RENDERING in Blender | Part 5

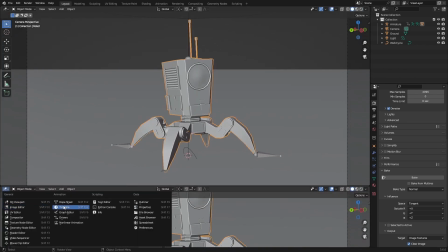251s
So now that we're back we can go into the timeline and in the shader editor.
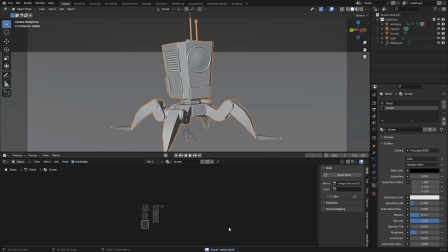258s
In the shader editor we want to go to our screen and make sure we select our screen. And as I said in the last video, we kind of messed this up a little bit. Well, we didn't mess it up, but I wanted to do something else. But I just showed you a step in between.
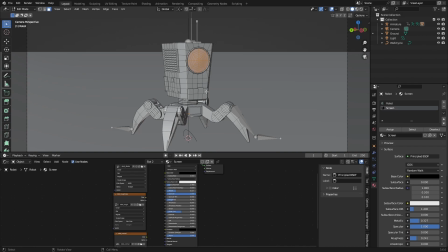274s
You don't have to watch this video to make a nice model. So it's pretty cool that you're here. Thank you for watching. But what we want to do now is just add the video right here. And to do that, we are going to need our video.
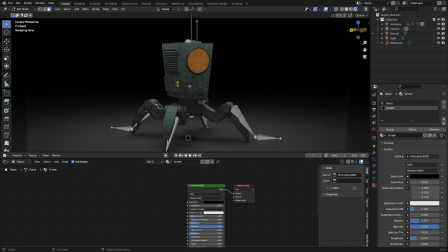287s
So just add in a image texture, or you could just drag and drop it in, which I'm going to do. Just take your mp4 and drag it in and it will set up the image texture for you. we can add this to the base color and assign this material.
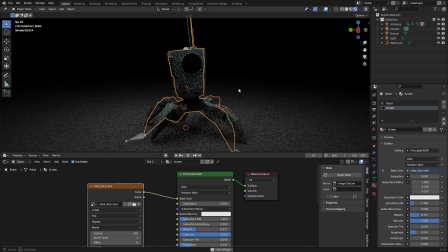303s
And as you can see, nothing really happens.
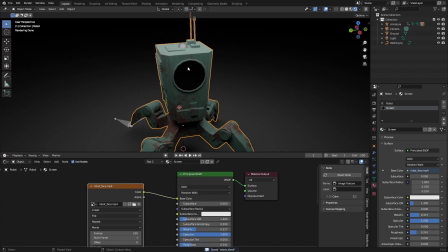306s
That's because our UVs are all wrong, and if I'm correct, our eyes will never go to the place where our UV is.
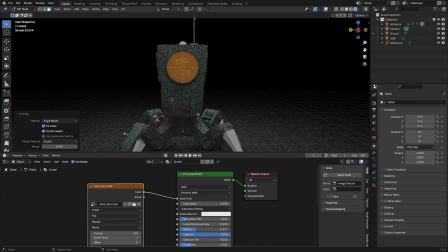314s
So we need a new UV, so we can just unwrap this. And as we can see, it's kind of rotated, so we can fix that in the UV editor.
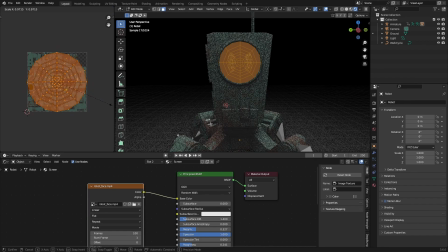323s
We can also scale it up a little bit and scale it down if we want to. And now our guy has some eyes.
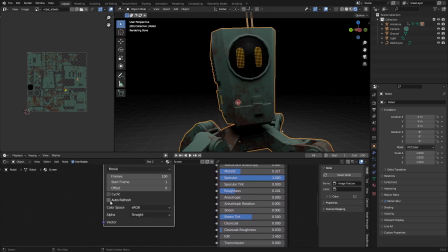329s
To make this move, we need to click auto refresh, and now our video will play.
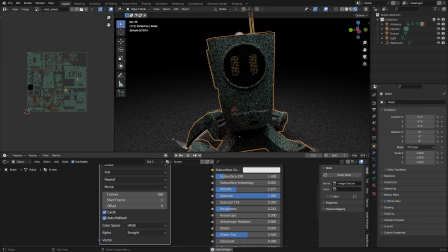334s
As you can see, we can also set this to cyclic, so it actually extends if we are farther than the 160.
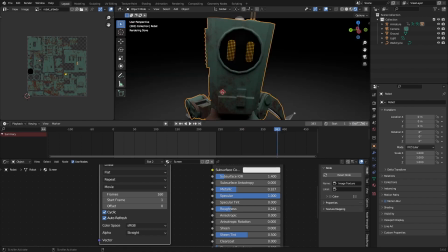342s
So this is also looped, and it will loop again right here. So then you can pretty much have your timeline as far as you want without worrying.
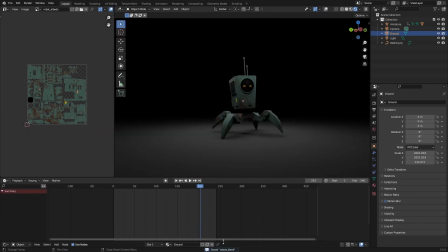350s
And that's also why we made it loop. If you want some bonus points, you can go over to your material and make this an emission. Set the color to the color and emission to the surface. And then you can crank up the strength to something like 5 to actually have it emit some light.
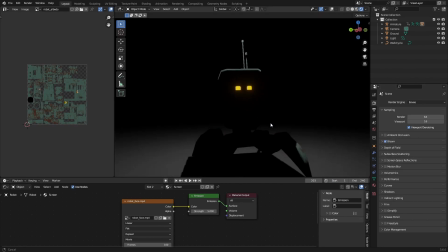367s
In Eevee, you could turn on bloom, and this will add a lot to your scene. I'm not saying you need to have two eyes. You could also go for one eye or something else entirely.
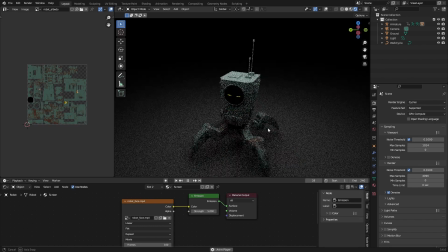377s
It's all up to you.
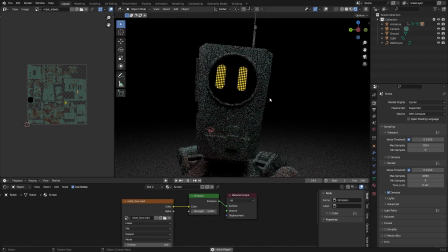378s
But this video was just a really quick explanation as to how you can add some character to your animation by having this face animation.
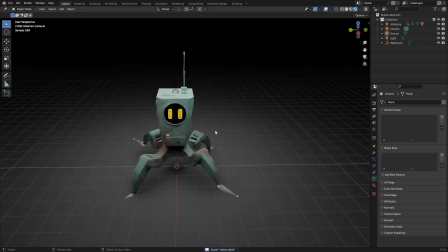386s
And it's finally time to render him. So the first thing we need to figure out is what we want.
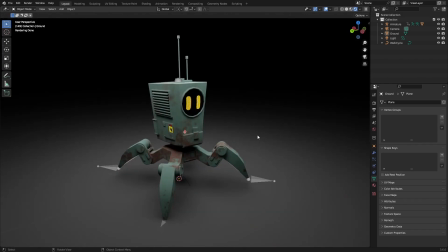391s
Of course, I really like nature scenes, but something like this could also work,
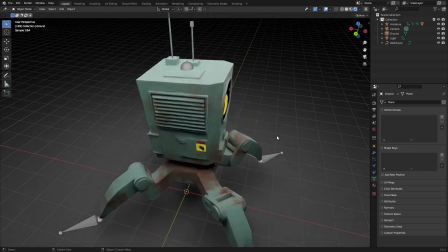397s
where we just move the ground and make it kind of contrasty, so we have some things to look at, so we see the movement.
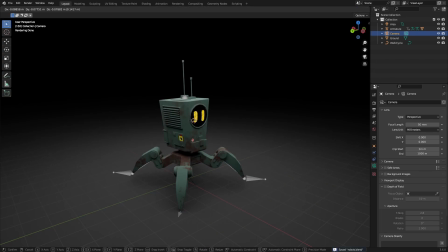404s
Something we can do is just set our 3D cursor by pressing Shift and right mouse button, and then we can add in a empty sphere, and we can set this as our focus point.
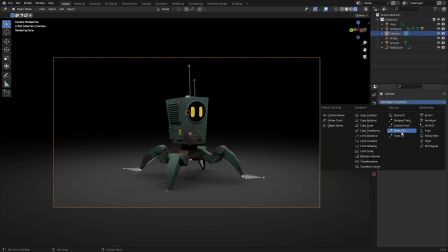415s
Go over to the camera and add a object constraint, track 2, and select our empty.
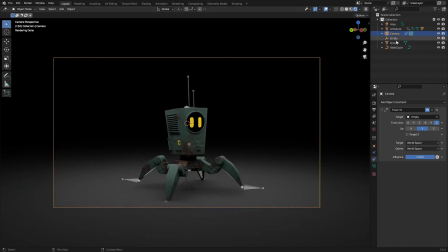422s
And now our camera will be focused on the empty,
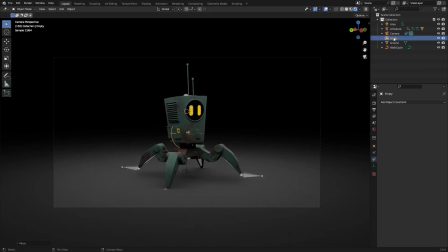426s
and we can position the empty so our camera always focuses on the right part.
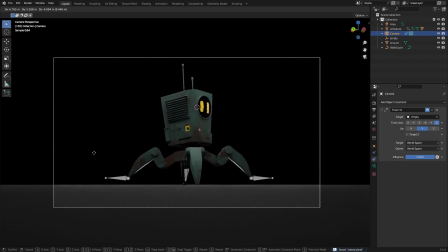431s
And now we can move our camera and get all these different angles without doing too much about it.
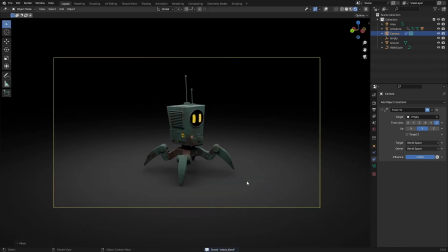435s
An angle like this is pretty cool, and then we can see our character. Something else we can do is just select the armature and add a target bone, and then just sample one of the bones. We want something like the bottom bone for all the movement. And now the camera moves with the bone.
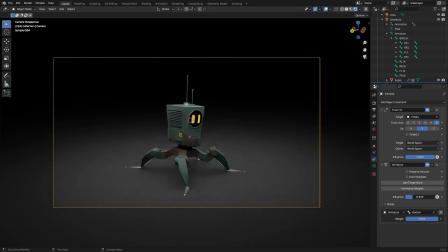453s
You can set the weight to something like 0.04, or the influence, I mean, to something low, just something that we can see the camera actually move with. So something like 0.2.
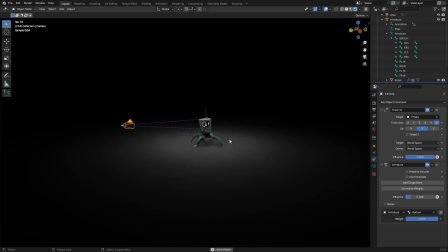462s
It really adds in that extra type of animation, so you can actually feel that we're following this character, which is really cool.
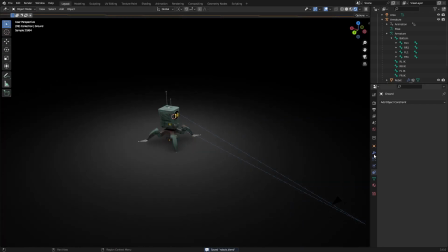470s
Something else we want is probably to scatter some things on this plane.
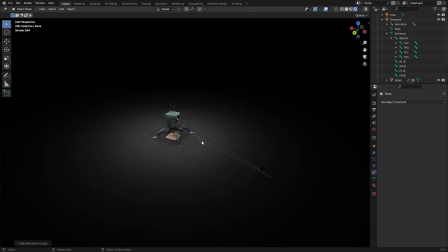475s
And because this is such a big plane, we can add in a new plane and then just scale it to something like this.
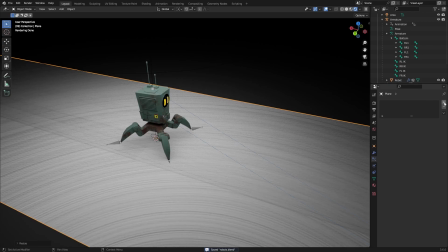482s
This should be where our character walks. And then we can add in a particle system, set to hair, advanced rotation,
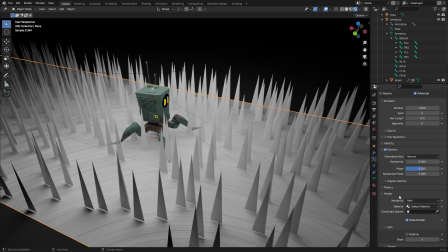490s
set this to the normal, and then the render, we can add in some rocks.
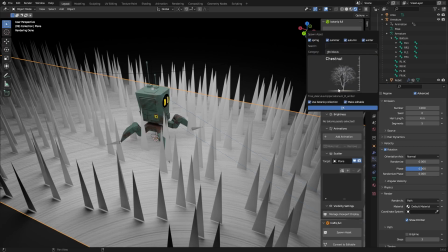495s
You can download rocks wherever you want, but I'm just going to spawn them in from my add-on, something like this.
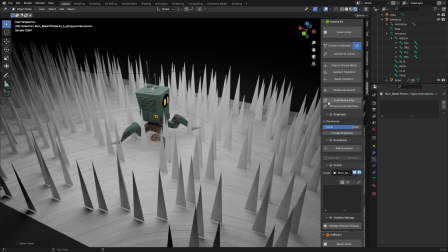500s
I only need one, it doesn't have to be very interesting.
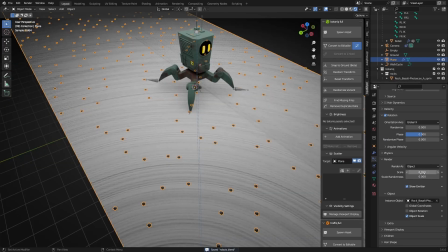504s
Set this to object, and then select our rock, and then we can set the randomize scale and randomize the number.
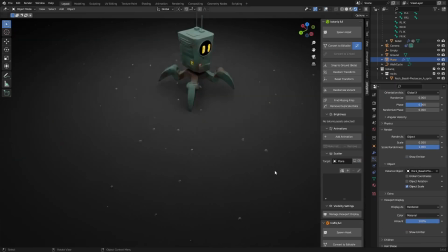511s
We can show emitter off, set show emitter off in the viewport display, in the render display, and just have a few rocks, not too many.
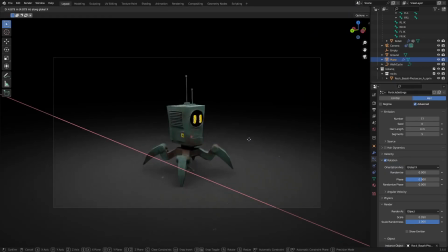519s
And now we can move the plane to signify movement.
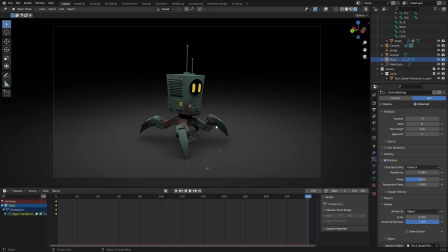522s
So in the timeline, we can hit I for the location and rotation, and again, and then we just need to time this. Of course, set this to linear, a little bit too slow, I think. So we need to add some more movement, and this is also too slow.
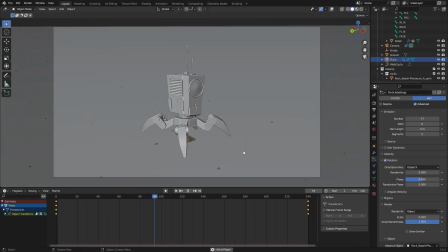537s
This is more like it. This looks more like what I wanted.
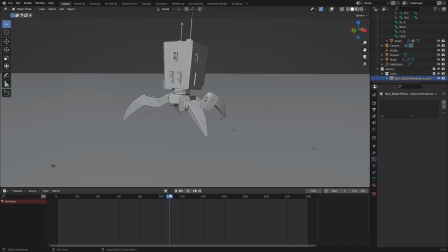540s
So as you can see right here, where we get a contact point, we can see that it barely moves faster than the ground, which is really great, because this contact point should be where the ground stays stationary,
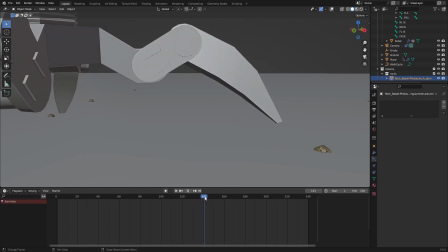556s
relatively, and it does that pretty perfectly. It might need to be a little bit more, a little bit faster, just a tiny little bit, but it, not too much to worry about.
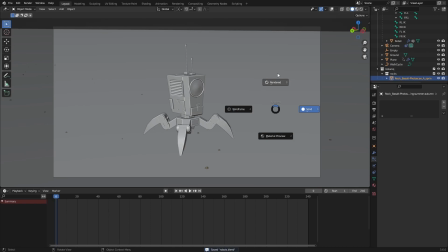568s
This is pretty much perfect. I nailed that pretty easily, actually. But those are the things to look for when you are making a walk animation,
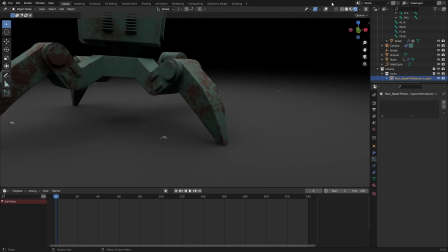577s
is that things on the ground stay relative the same to your contact point, since that's your contact point isn't actually moving on the ground.
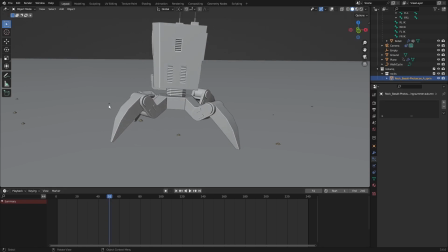586s
The rest of the body is moving, so it's kind of falling forward, and that's why you have the movement. You're kind of catching yourself on the ground by falling, and then you have time to move your leg to a different position.
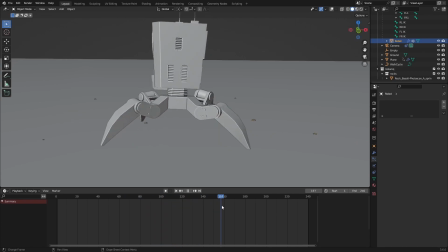601s
So just make sure that the contact point stays stationary relative to your objects on the ground.
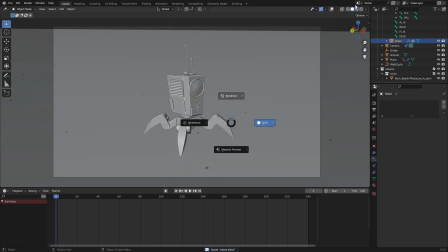607s
So that was my tip for the walk animation. Right now, we can preview this and see our character walking
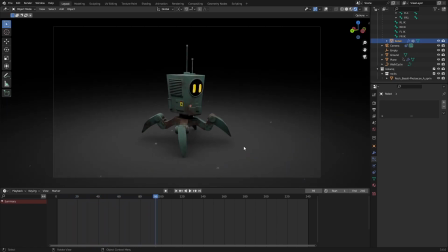615s
with some relative things to signify the speed.
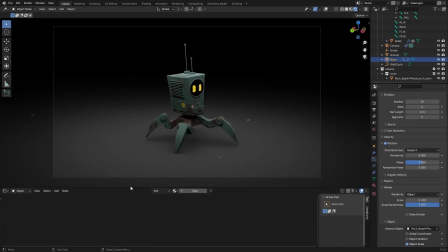620s
And if we want, we could probably add in a simple asphalt texture.
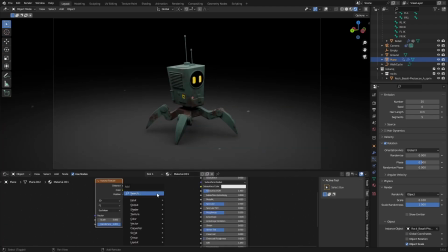624s
So just add in a 409 texture, set this to the bump and set the color to black,
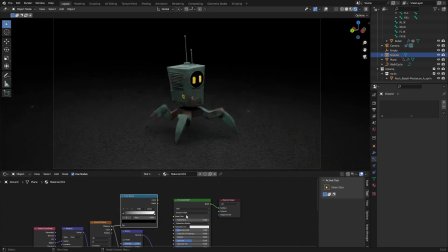630s
blackish with a color ramp so we can change the colors. And now we have a more realistic render, not really realistic,
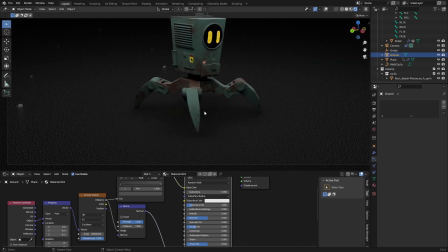638s
but just instead of on a perfectly rough ground, just some noise scattered in.
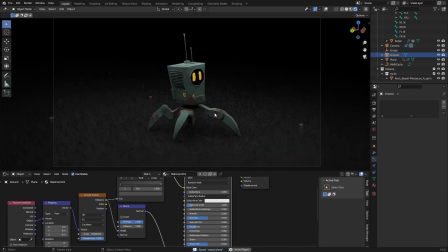644s
And this will be a really nice render. So let's just render an image, just find something on the timeline that we want,
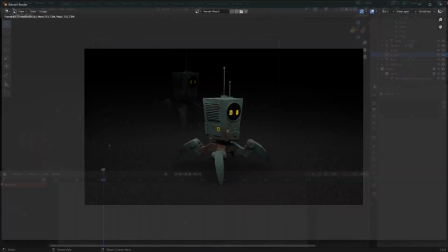652s
maybe something like this. So we can hit render, then go over to the compositing,
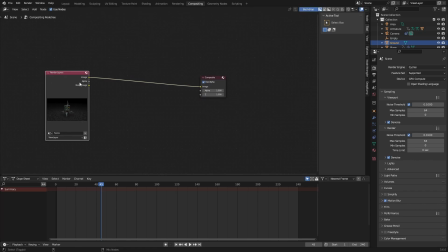656s
select use nodes, and then control shift select our render layers,
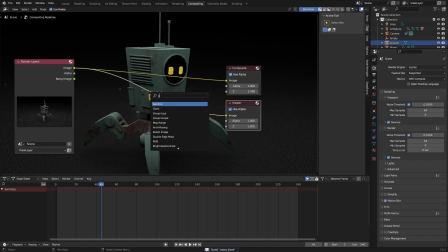662s
and we can preview it. And now we can add something like glare and set this to fog glow. So we can add some nice bloom right there.
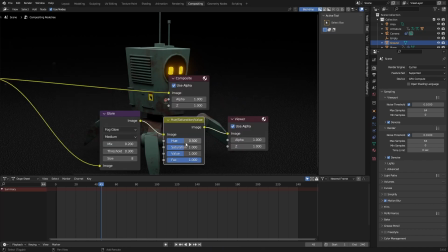670s
Add a hue correct or hue saturation value node and change the hue a little bit and the saturation and the value.
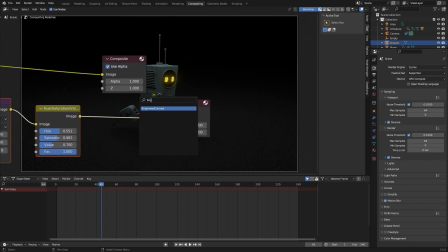678s
Create a more moody render. You can also add in a bright contrast node and change the brightness and the contrast for an even moodier render.
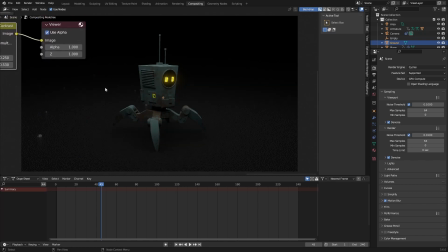686s
So something like this. And then we have a really nice render of our robot.
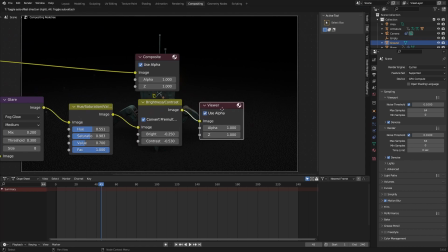692s
We can go over to the viewer nodes and then go over to the view and hit our nodes and click save this image to save our render.
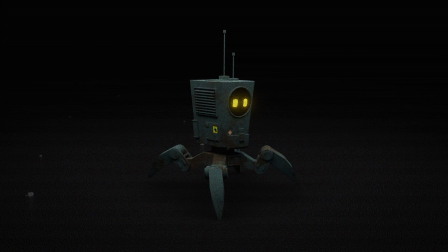703s
And this is my final render. I hope you enjoyed. I hope you learned something.
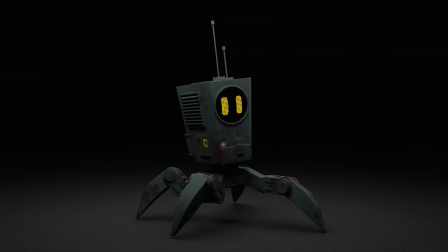708s
And I hope to see you in the next video, which will not be a series, but I really hope you enjoyed this series.
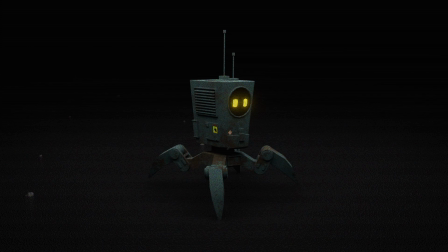715s
So goodbye.